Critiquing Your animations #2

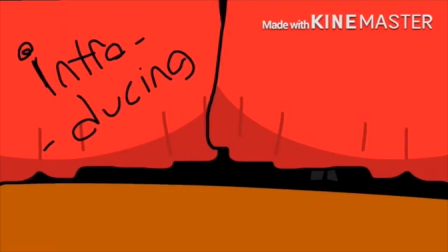You have things appearing on screen, like here, and just appearing on top of the curtains,
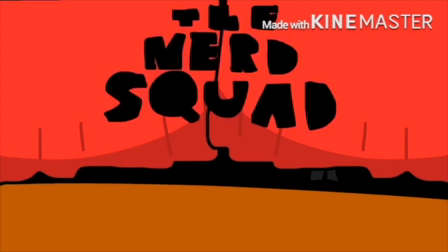and the curtains will eventually move, but that isn't really the start of the animation.
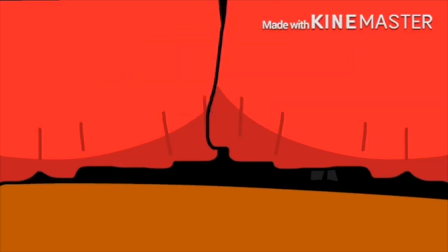The animation starts about 37 seconds in, and that makes the person wait too long. You're more likely to have them leave.
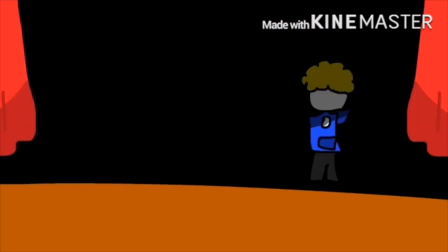Why not shorten the clip just a bit and make it start maybe around here when the things open, and then you have your introducing and the nerd squad appear on screen.
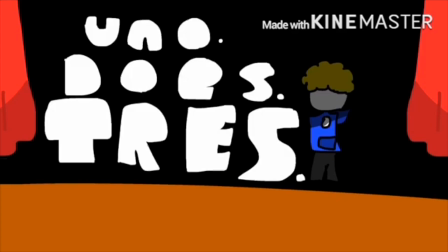That way you can keep more people and they're more likely to watch your entire video because they aren't,
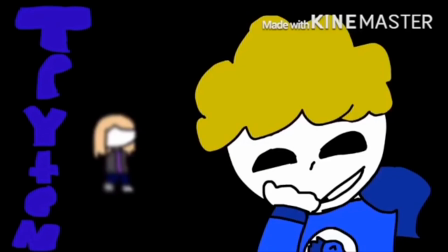this is taking too long. but I did enjoy the transitions.
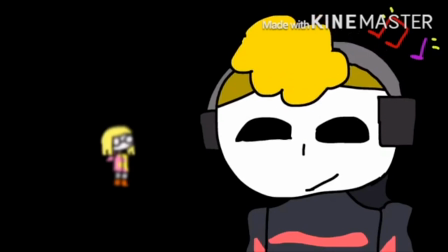While the head bobbing could use a little bit of work, maybe having a little bit more of a in-between frame,
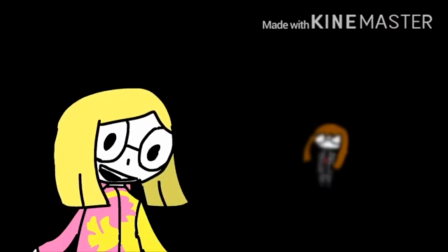or some of the other characters would do something other than just a head bob,
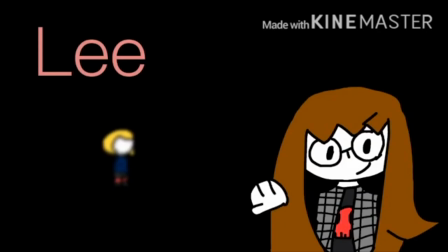but the transition was what really got me on this one. You can see the blurred character in the background, and then it zooms over to them.
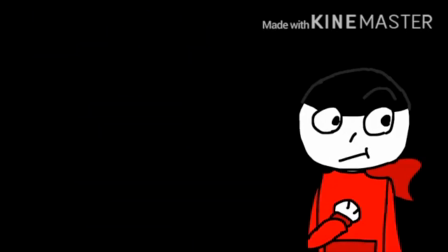I looked at this and I went, now I have to do something like this.
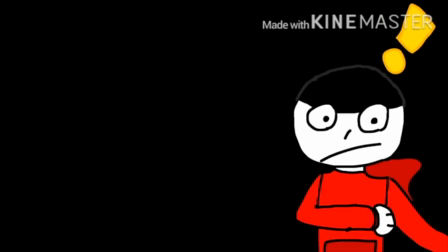Just the bits of being able to see them just a little bit in the background
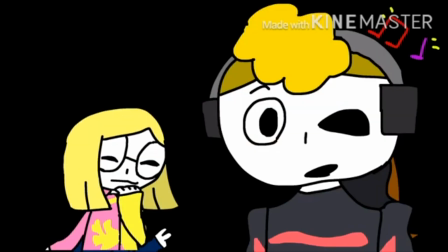makes you wonder a bit more while you're still keeping an eye on the character that you can fully see.
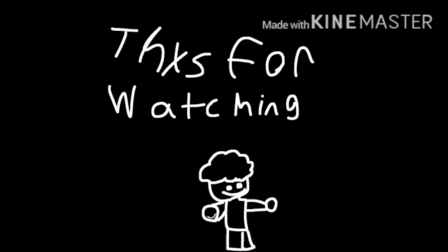Also, this animation right here, I live for that. That is adorable.
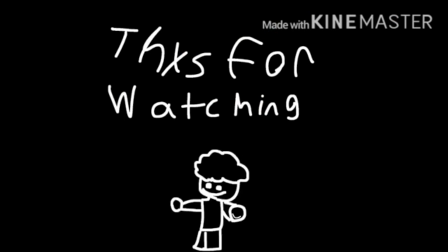I love him. Just his little dabbing. I'm gonna assume it's dabbing because I'm hip and cool with the kids. And I love that. That's also one of my favorite parts, is just him.
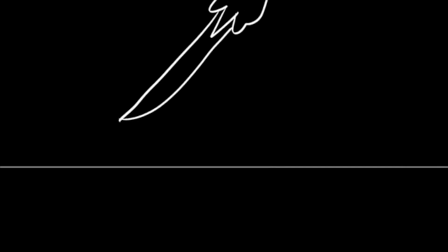Okay, so before we leave off on today's video, I just wanted to point out this really underrated animation.
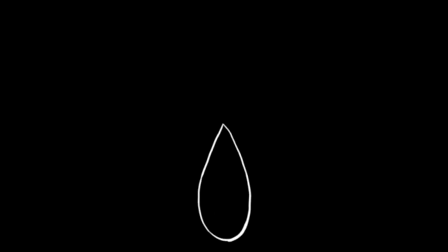Now, if you send in an animation, I watch all of them.
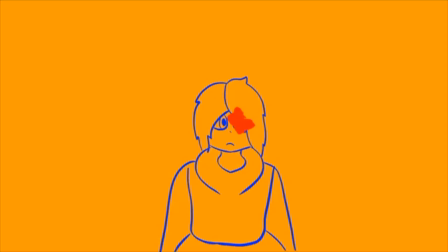I might not be able to put all, I think at this time I have 42 in a video,
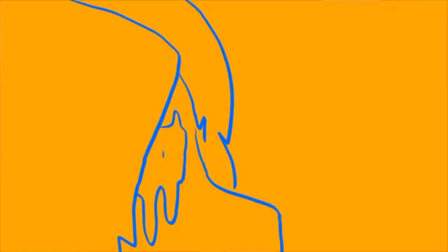but I do watch every single one of them and try to come up with something to critique.
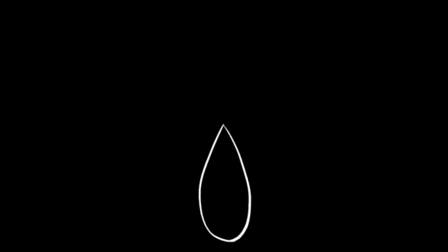But while I was watching this one, I could not, and some others, I'm going to point out there are some other ones, I just picked this one because it was one of the ones I had listed as I can't say anything about this because I think this is a lot better than mine.
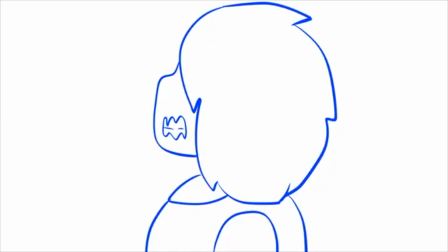And it's a loop, yeah, sure, but just the amount of feeling you can get into this single loop is fantastic.
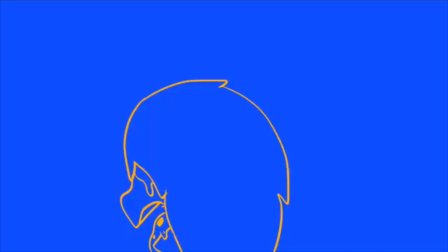And I just wanted to point that out, is that there are some of you guys who have sent in animations that I have looked on and been like, yeah, you're a better animator than I am.
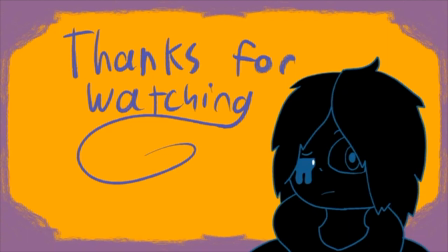And I see some of you guys being like, I'm gonna put my terrible animation in the thing. No, don't put yourself down. You see, people like this, you are fantastic. Your animations are fantastic. You just gotta believe in yourself, dudes. And that's all I'm gonna say because I'm dragging this out too long. It's just, please don't drag yourself down. You guys are amazing. Your animations are fantastic. And there are some of you that I cannot critique because you are so good at animating. So just keep that in mind, okay? Don't put yourselves down. Congratulations!
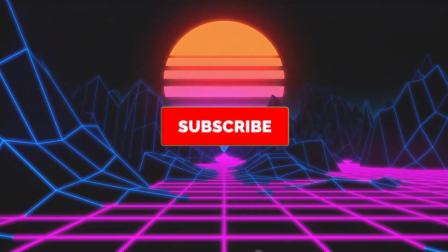You made it to the end of the video. Why don't you celebrate by clicking that like button and consider subscribing if you want to, I don't know. But again, please check out these people's amazing animations. Every single one of them worked really hard and it all paid off. And if you want to submit your own animation or OC, because I have that too, you can check it out in the description and it'll be below all of the others' amazing animation links. That's all for today, and see ya!